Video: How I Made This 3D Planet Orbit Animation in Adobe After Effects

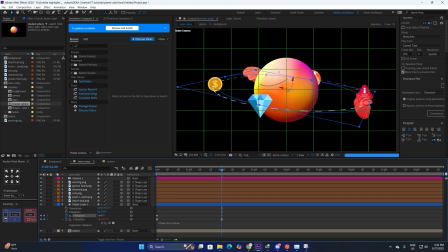[8:12]
And again, just play around with the settings or the rotation to get what you like.
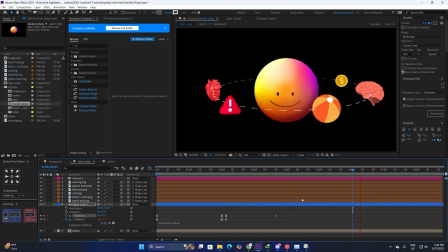[8:18]
Make sure the timing of the rotation aligns with the sphere animation, so it is basically in sync with the sphere.
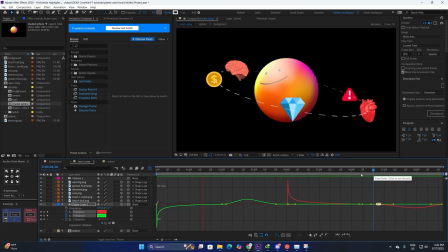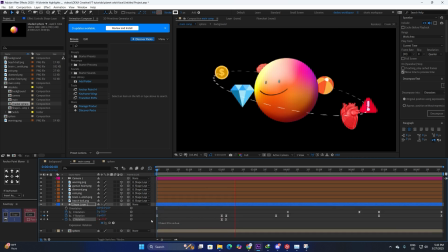[8:31]
All right. This looks much better. So this is how it looks like right now. This is basically our animation completely done. Now we are going to basically refine it a bit more.
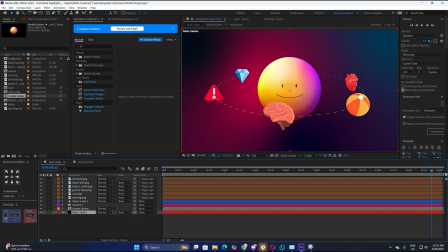[8:42]
All right. So for the background, what we did is basically just apply a four color gradient on it.
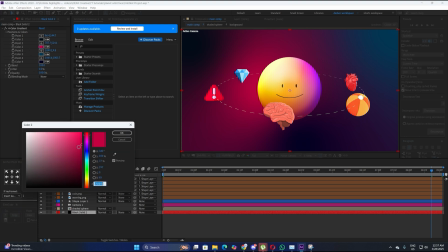[8:48]
Again, the colors I chose are a bit vibrant. We don't want something darker here.
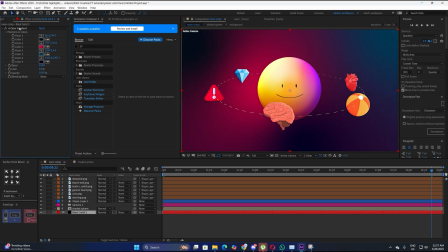[8:52]
It doesn't fit with the theme. The designing is very important with this scene.
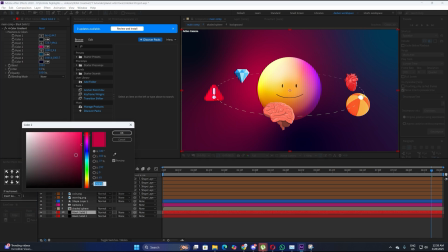[8:58]
Now, in order to make the stars, we are going to duplicate our background. We are going to change the color to something like white or really light pink.
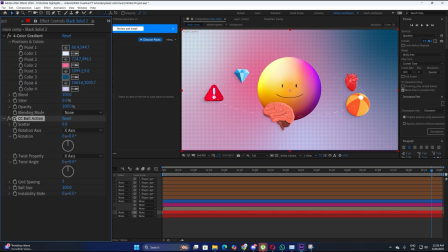[9:08]
Okay, something like this works. Now we are going to apply a CC ball action to it and we are going to increase the scatter by a lot.
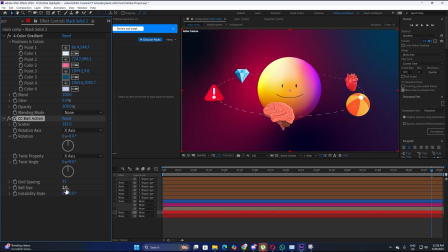[9:16]
We are going to increase the grid spacing as well and change the ball size to around 2 or 4 reverse well. Okay. Yeah, this looks good. And again, just increase the scattering. So basically we don't want something really prominent because we are going to add some glow to it.
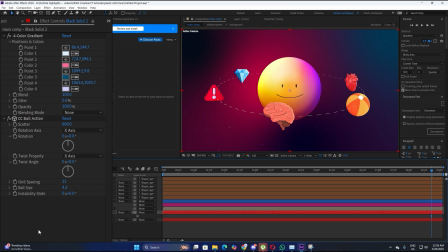[9:34]
It's gonna look really bad. Alright. Okay, so for the animation of the stars, you don't have to animate the scatter, just keyframe the instability state.
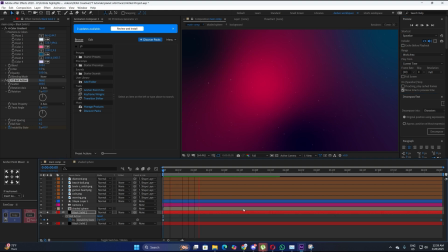[9:46]
And if I just play it right now. Okay, so as you can see, it's like a completely random animation.
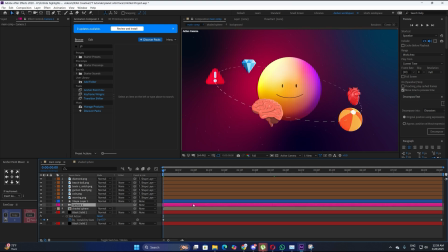[9:54]
This looks good. Okay, so now what we are going to do is we are going to make a new null layer and we are going to connect the camera to the null layer. This is just for the zoom in animation. All right. You can do it with a transform effect as well, but we are also going to be adding a bit more depth to it.
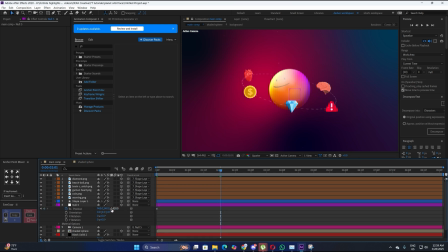[10:09]
So just change the position to something like this. And we are going to change the position to minus 400. Make sure it is not zero, because again, like, this is not a complete animation. Let's change the graph to a little bit sharper. All right.
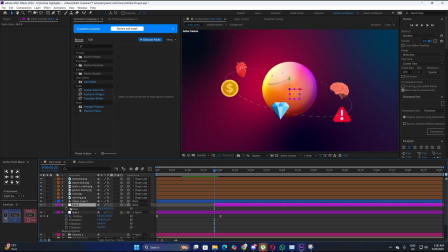[10:27]
So we are going to make another null layer and make sure it is 3D. We are going to make it a bit more zoomed in. So something around the 350 works well. And just don't adjust the graph for this.
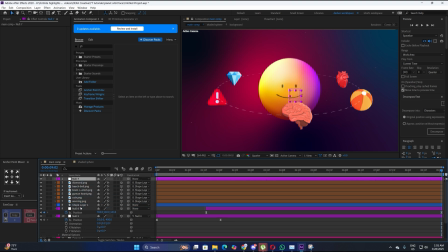[10:41]
Just make sure the keyframes are overlapped. We are going to make another null layer and we are going to connect the previous one to this null layer. And we are going to open up the position, Alt click on stopwatch, apply a wiggle expression.
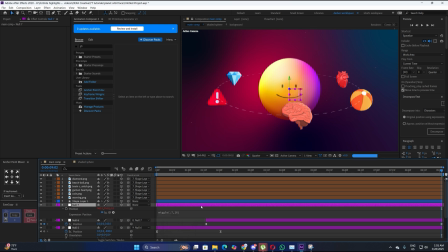[10:55]
Really simple. 0.7, 16. Alright, so as you can see, this looks really good. It's completely smooth. It does not look still whatsoever. Alright.
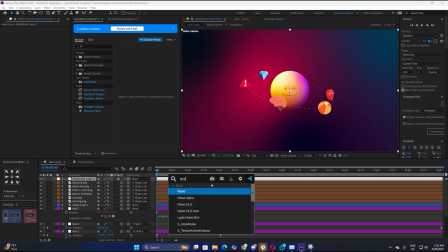[11:09]
Now, in order to make it a bit more better, we are going to make a new adjustment layer and we are going to apply a noise effect to it just to make it a bit more rough.
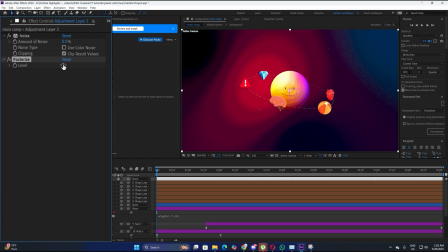[11:17]
Make sure this box is unchecked. We are going to apply posturize as well, changing the level to around 12.
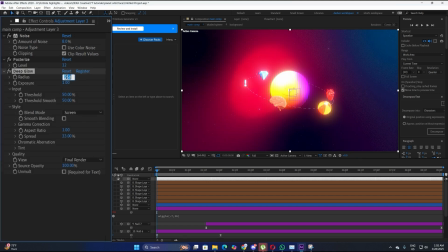[11:25]
All right. And the last thing we are going to apply is a deep glow effect. You can use normal glow as well. All right. If you have deep glow, just copy my settings right here. You want a really subtle glow, so 0.55, something like this.
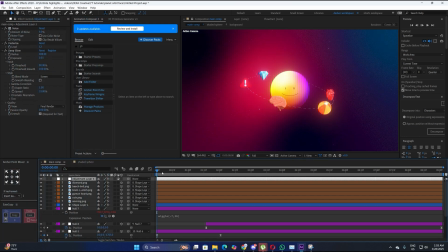[11:39]
Alright, so we basically have completed our main animation.
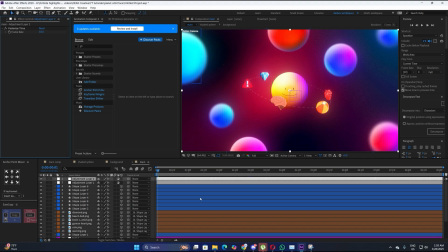[11:44]
Okay, so now I have added a lot of shape layers as planets. And if I go to custom view one.
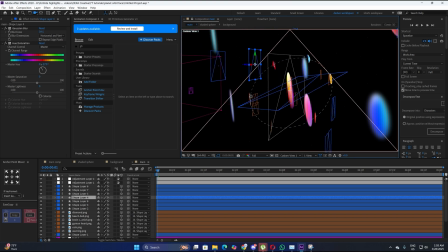[11:51]
So basically every shape layer displays on Z axis and have a Gaussian blur on it to add a bit more depth to the scene.
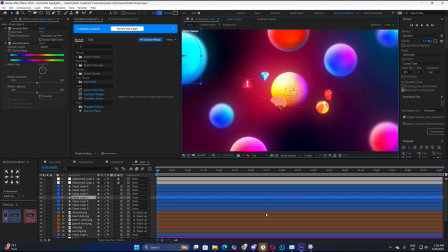[11:58]
As you can see right here. So this is our basically animation completely done.
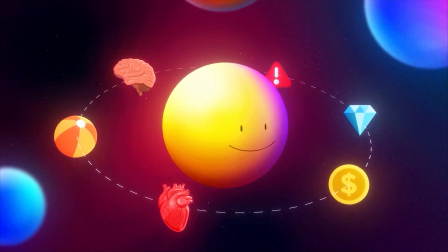[12:03]
I hope you enjoyed the tutorial. If you did, make sure to like the video. And yeah, I'll see you with the next one.